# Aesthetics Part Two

Whereas when we watched The Great Train Robbery, there were very, very few cuts. There were very, very long, long shots, which is something that we don't do anymore. And I think there's some definite benefits to having cuts, but there's also, you also miss out on things. If you've seen the movie, or the musical movie Singing in the Rain, how many of you have seen that? Singing in the Rain, we're going to watch a clip from it, but they use very, very few cuts. And there's a lot of dancing and a lot of huge musical numbers, and having very few cuts means that they had to be very, very talented, and they had to get things right in one shot. So when you have a cut, it allows for people to be a little less talented than they really are. So How many of you watch SNL? Okay, this is a little bit of an oldie, but definitely a goodie. We're gonna watch Lazy Sunday, or part of Lazy Sunday, and we're gonna look for the different cuts and how many times they do that.
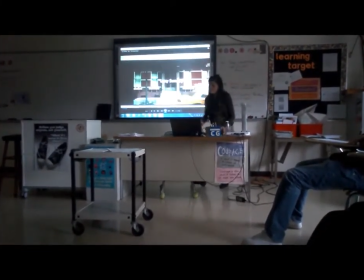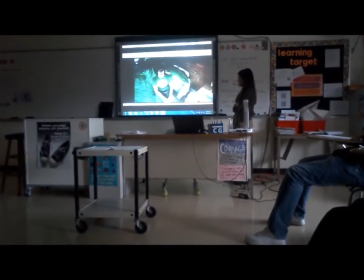(5:32)
Okay, there's a cut, there's a cut. Got that high camera angle.
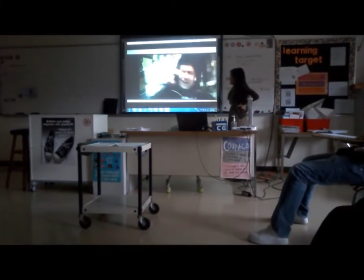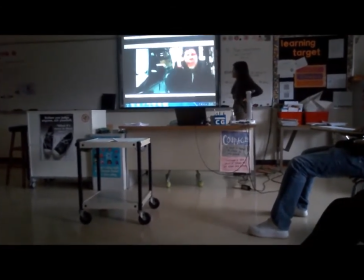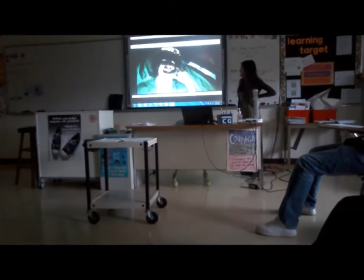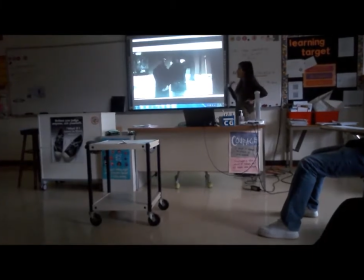(5:55)
So again, these really, really fast cuts here create a really neat visual.
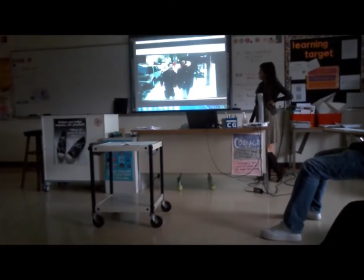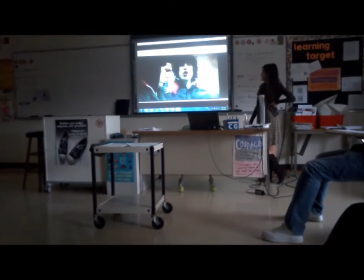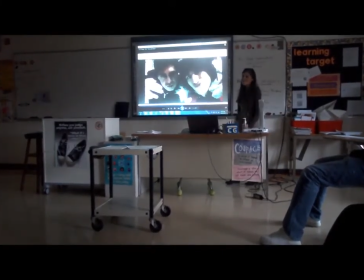(6:14)
It's super fun. That stop motion effect is really, really nice, but that's a nice shot to end on.
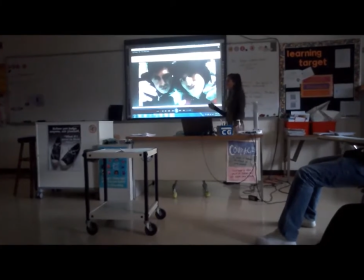(6:22)
The cut, the fact that the camera moves so quickly creates that sense of movement. Hello. Hey, sorry to interrupt you. Look like you're ready to motivate, but So the next one is flashbacks or flash forwards. And the more technology that we had with film, the more opportunities we have to do cool special effects like this. So a flashback or a flash forward is insert into a sequence of a shot that took place in the past. And Harry Potter does a wonderful, wonderful job at that throughout all of their films, going back to the past, because it's an important, what happened to Harry as a baby is an important element of that story. So we'll take a look.
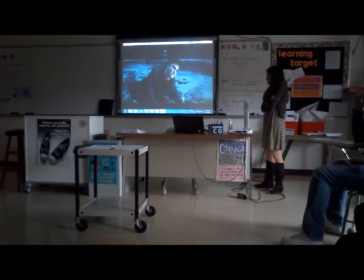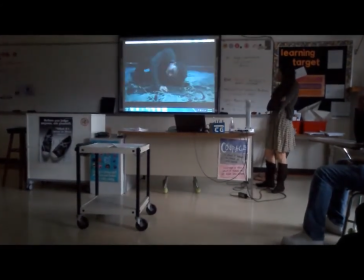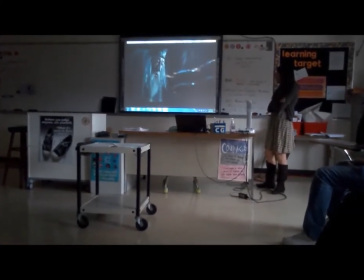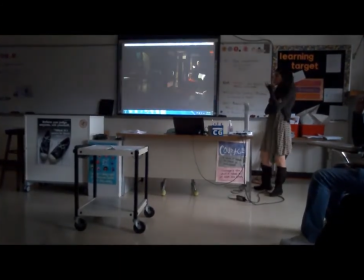(7:54)
Which needs that shot of that eye. It's like we're going into his mind to get all these flashbacks.
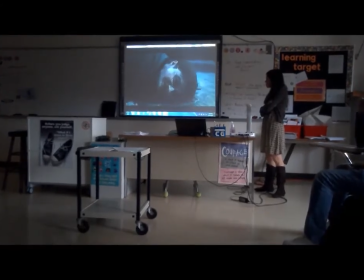(8:03) Look at me. Harry, it isn't how you are like. It's how you are not.